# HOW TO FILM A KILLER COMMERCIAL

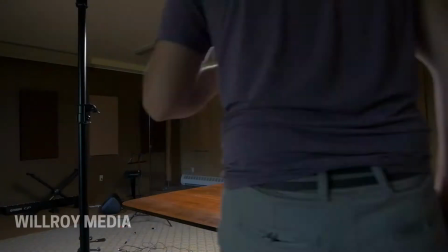So this past week, my friend Philip and I went out and we shot a commercial. I should actually call it a foamercial because Faro didn't actually pay us to make this commercial. They're not using it in any of their branding, at least not yet. And the product that we really wanted to focus on was this. This is Faro's cold brew coffee. It's just a bottle of cold coffee that's just really delicious and tastes great. You can see I really like it because the bottle's empty. And I'm really pleased with the results of this commercial. And I'll be showing that to you guys in a little bit. And then I'm going to be showing you guys more of the behind the scenes process that it took to actually make this film. And I do these types of commercials all the time, but this was actually the first time that I actually brought a second camera along just to film some of the behind the scenes aspects. And I really wanted to focus in and show you guys how I go about making one of these commercials. And if ever you guys are interested in making something like this gives you just a little bit more insight of my process so that you can get results very similar to what I got. But enough of my stupid face, I'm gonna go ahead and show you guys the final results. Enjoy.
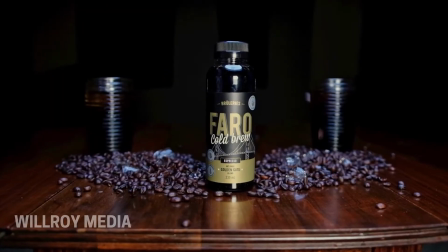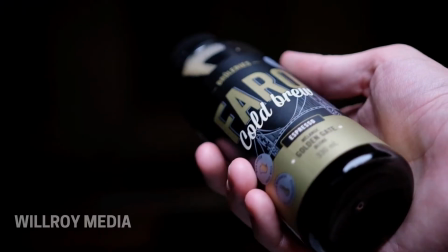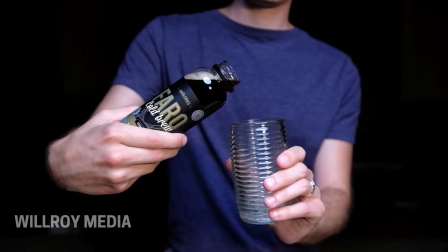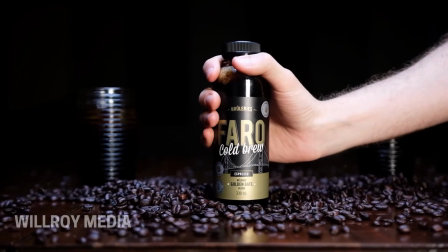Okay, what did you guys think of that ad? That was a ton of fun to make. I really enjoyed doing it, and really wanted to say thank you so much, Philip Grenier, for all your work and all of your help during this. The video really wouldn't be the same without you getting involved, so I really appreciate it. But enough with that, let's get on to the video itself. What were some of the techniques and some of the strategies that I used to make a commercial like this?
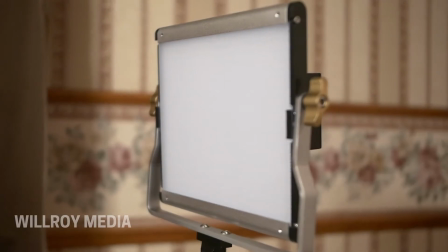Lighting will make or break your commercial. Now in my case, I actually don't have that many lights. I have 2. If I need more, I tend to rent or borrow or steal. Just kidding, don't steal.
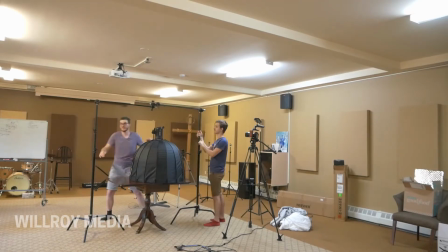But I make do with what I've got. So what we ended up doing is we took this large LED light and we put a nice large softbox on it and we put that directly over top of the product,
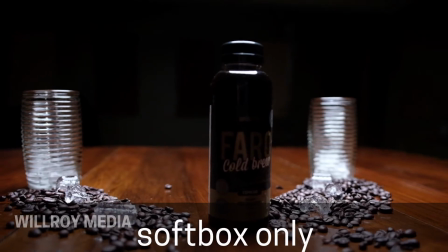just hovering over and casting off a nice ambient glow around everything. And then we use this light right here and we really wanted to focus in and show the product in all of its glory.
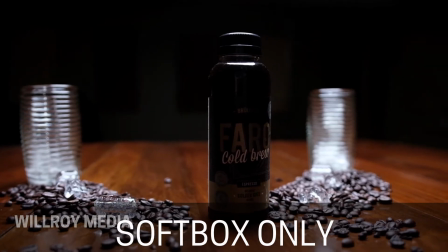If we would have only had the large softbox, we wouldn't have been able to focus in on the product. So that was our setup. Really simple, just 2 lights, and we ended up using that just because we were on a really tight schedule and we wanted to move everything really quickly.
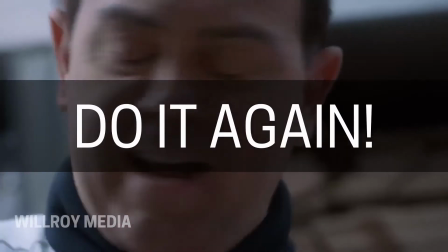And so we made do with what we have, and that's just what you have to do sometimes. Again. You can't just go with one take. The results just aren't gonna be as good. We have a vision, we have a clear idea of what we want to do. And I don't settle unless that vision has either been fulfilled or is close enough and I need to move on, because if I don't move on, then the rest of my vision also won't be accomplished.
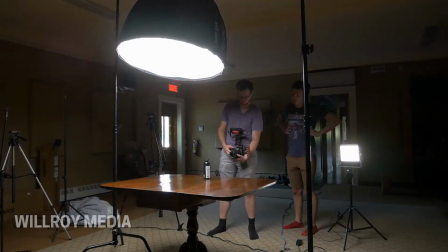But there's a couple of little tricks that I like to do while I'm on set that help me to be a bit more efficient and just help me to be a bit faster while I'm on set.
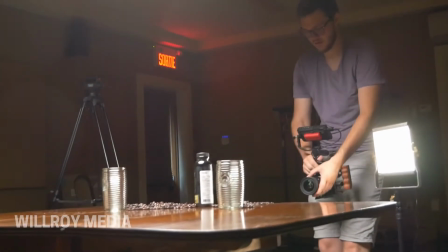So I'm not moving my arms out. All I'm doing is I'm taking my back heels
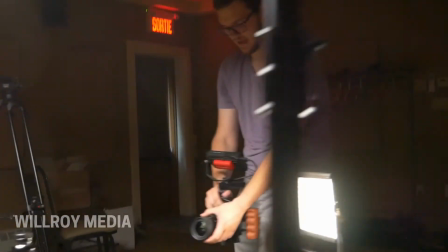and I'm rolling forward and I'm using my hips and I'm using my back toes and I'm just kind of pivoting.
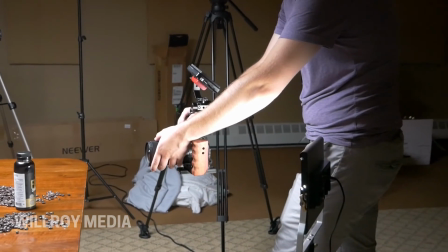Because if I'm extending my arms out, if I stand this way for too long, eventually I'm gonna have these little wobbles and these little imperfections.
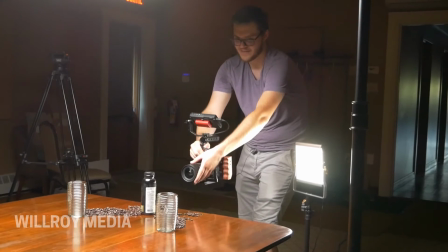And once I'm out here, my arms have nothing to support themselves with and all the weight is hanging down on them.
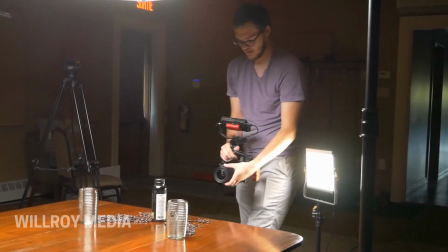So that's really not ideal. What you wanna do is you wanna use your body and pivot it towards whatever your subject is.
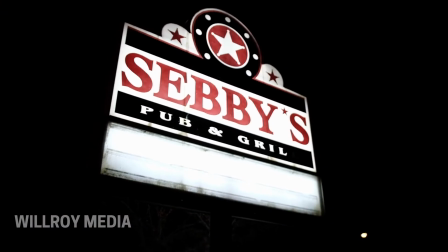And I do this for event work. I do this with all kinds of videos, not just product videos, but it works really well for product videos.
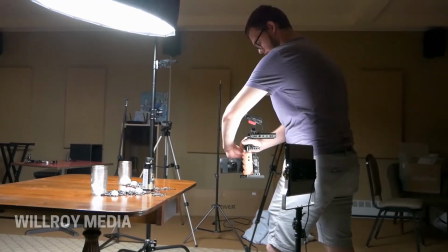So right now I'm at f1.8, 60 frames per second. So that makes my shutter speed at 125.
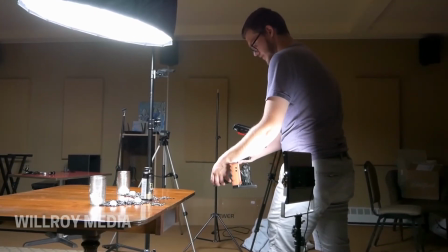And I'm getting the focus directly on the product here.
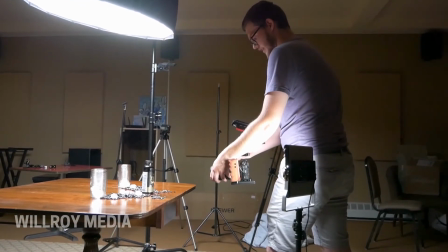And instead of moving forward to it, I'm going to actually get nice and close to it and then go backwards.
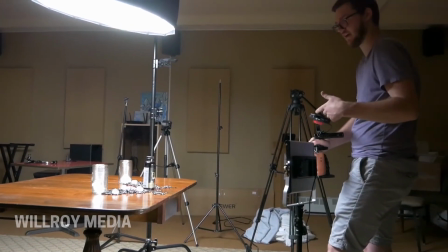And then I'm going to reverse the shot later on because what I want is the feeling of going forward.
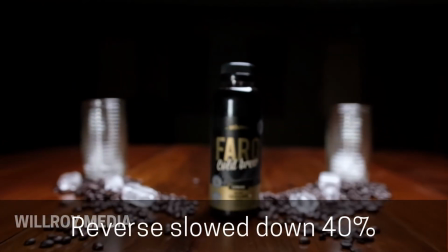It's really hard to nail focus because I'm at such a shallow depth of field. And you just keep on doing it.
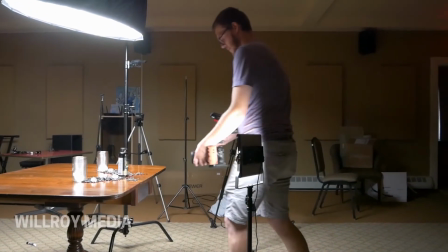You just keep on rolling back and forth until you know you got something right.